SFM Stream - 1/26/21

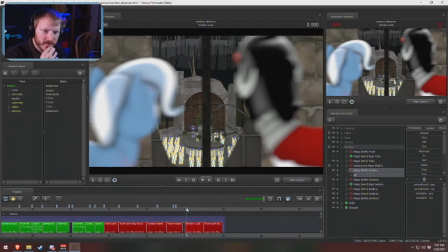[18:38]
It was just something to a stupid face. I heard somebody say stupid face before. I want to make sure there wasn't a call out for it. No, there wasn't. Okay. How goes things on your end there, good sir? It is going pretty good. I don't know. I'm doing fine actually. No.
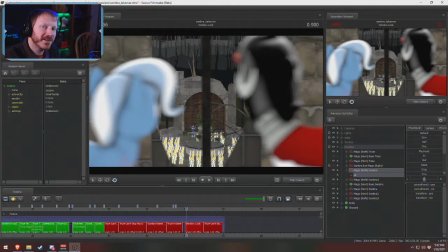[19:00]
I think if there's something I should say that, but no, I'm doing fine. I hope you're doing well too. It's I've been super busy trying to finish this up because I want to have this done by Friday. It's not going to happen, but I want to try.
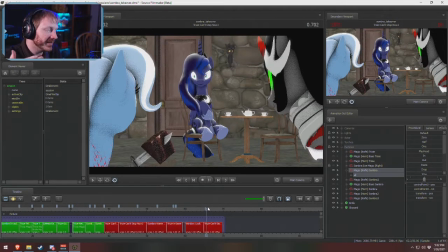[19:10]
So yeah, there's this original window look. Then I made this one, which was the original idea of having where him saying you're halfway there instead, and having it where they go and look at Luna because they had, you know, just killed Celestia.
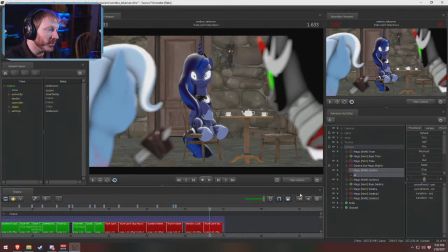[19:24]
So so to have her on the chair with the implication of being there's another chair in a T, that Sombra had been the one sitting there. I wish you the best of getting it done. I would have to basically do one complete shot a day just to have it in time for render on Thursday night.
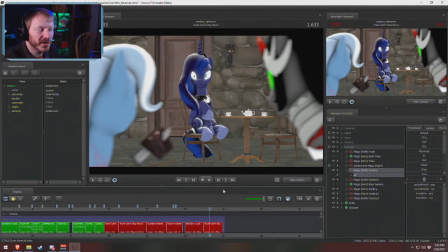[19:45]
I'm not going to release it Friday no matter what. It's mainly to have it for patrons, so it might just be on the weekend. But I want to have it. If you set a deadline, it helps. Anyways, so yeah, so there was this about having her sitting in the chair and just being like, like this, they're going to hurt me.
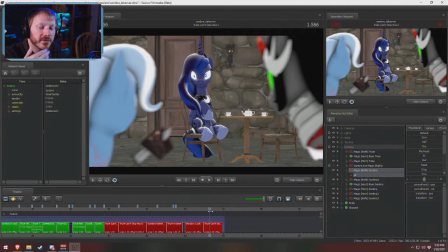[20:03]
And then there's the third option,
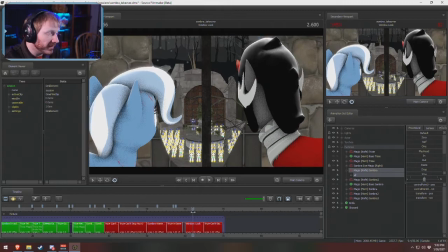[20:07]
which was to go with basically the same as this, but in a better format, which was to have them bust down a door.
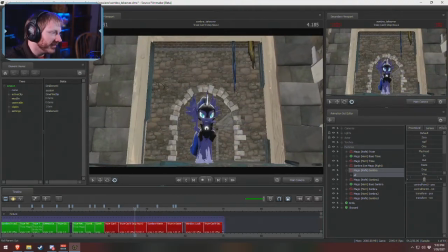[20:16]
And then I'm all charging in, and then she's just like, rah.
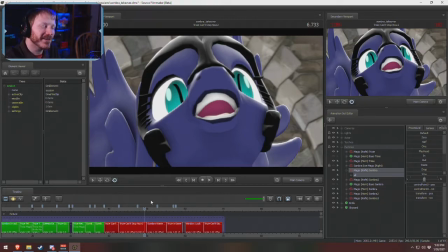[20:24]
I think I'm going to change the Luna model if I go this route, though, because this one has almost no mouth controls. Basically, it's just open. So she doesn't look angry. She just looks like she stubbed her toe or something. And that's not good. I kind of like this option.
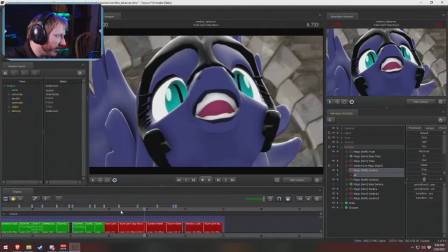[20:45]
And surprisingly, this whole shot took me, I think, an hour and 15 minutes.
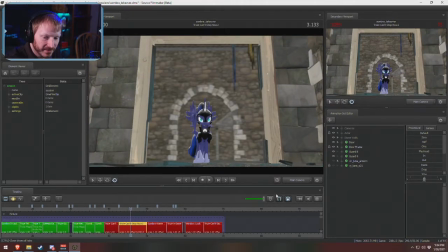[20:51]
So I was surprised how fast I put that together. Wait, months to get free bits again. Lead ignition is the word. So I'm not sure which option to go with. I
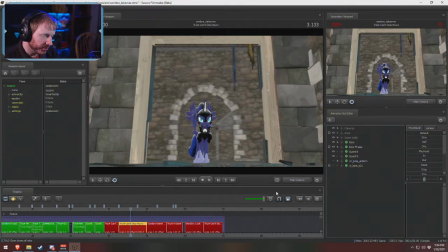[21:07]
like the joke that was there, which means that the Luna sitting on the chair doesn't follow with that same joke anymore. The window look I don't really like, so this just felt like the better option to go with. And she stubbed her hoof on a rock. Well, or we got the splintered wood.
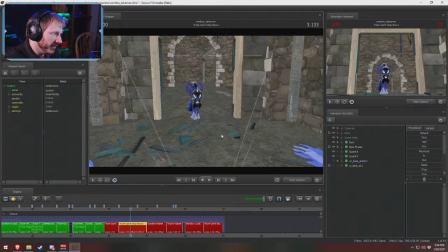[21:27]
So I didn't animate that. That's a pre-made thing. This whole like wall here, what is fake?
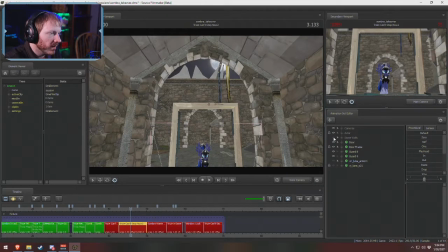[21:33]
It's it was a big open bit. I just put a door frame.
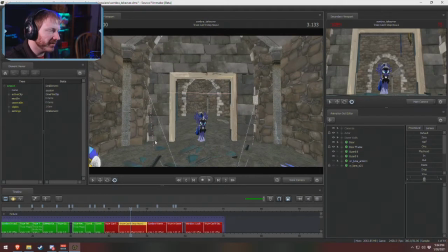[21:39]
I put a door from Half-Life that already has pre-made physics for explosions. Then I just filled it with rocks. Oh, hello, sunset. So I kind of want to go with this option, but I wanted to see what you guys might think. The reason I made the three options is because I originally just started making this one, and then
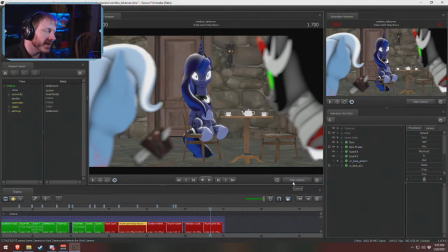[21:57]
I feel like it is, instead of making a second joke, it's a copy paste of the first joke, and I don't know if I like that so much.
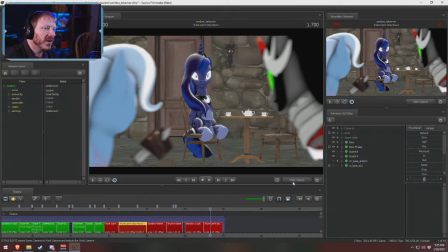[22:09]
Joke repetition isn't my thing, and this would be just saying like we did first half of the beginning and then just copy paste the second half. Is there a way to earn money quick to become a millionaire without the lotto? It's a weird random question, but I would also state that you probably don't want to.
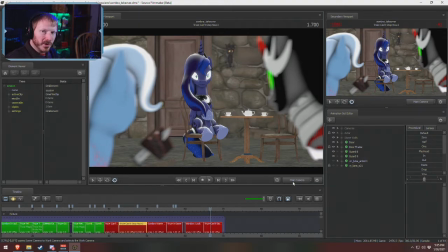[22:27]
Most people that win the lottery or gain money really quickly go bankrupt more often than other people. It's what is it? I can't remember the percentage, but it was over half of people that win the lottery eventually go bankrupt because they spend all the money and then realize that the things they purchased require maintenance costs. Bank robbery.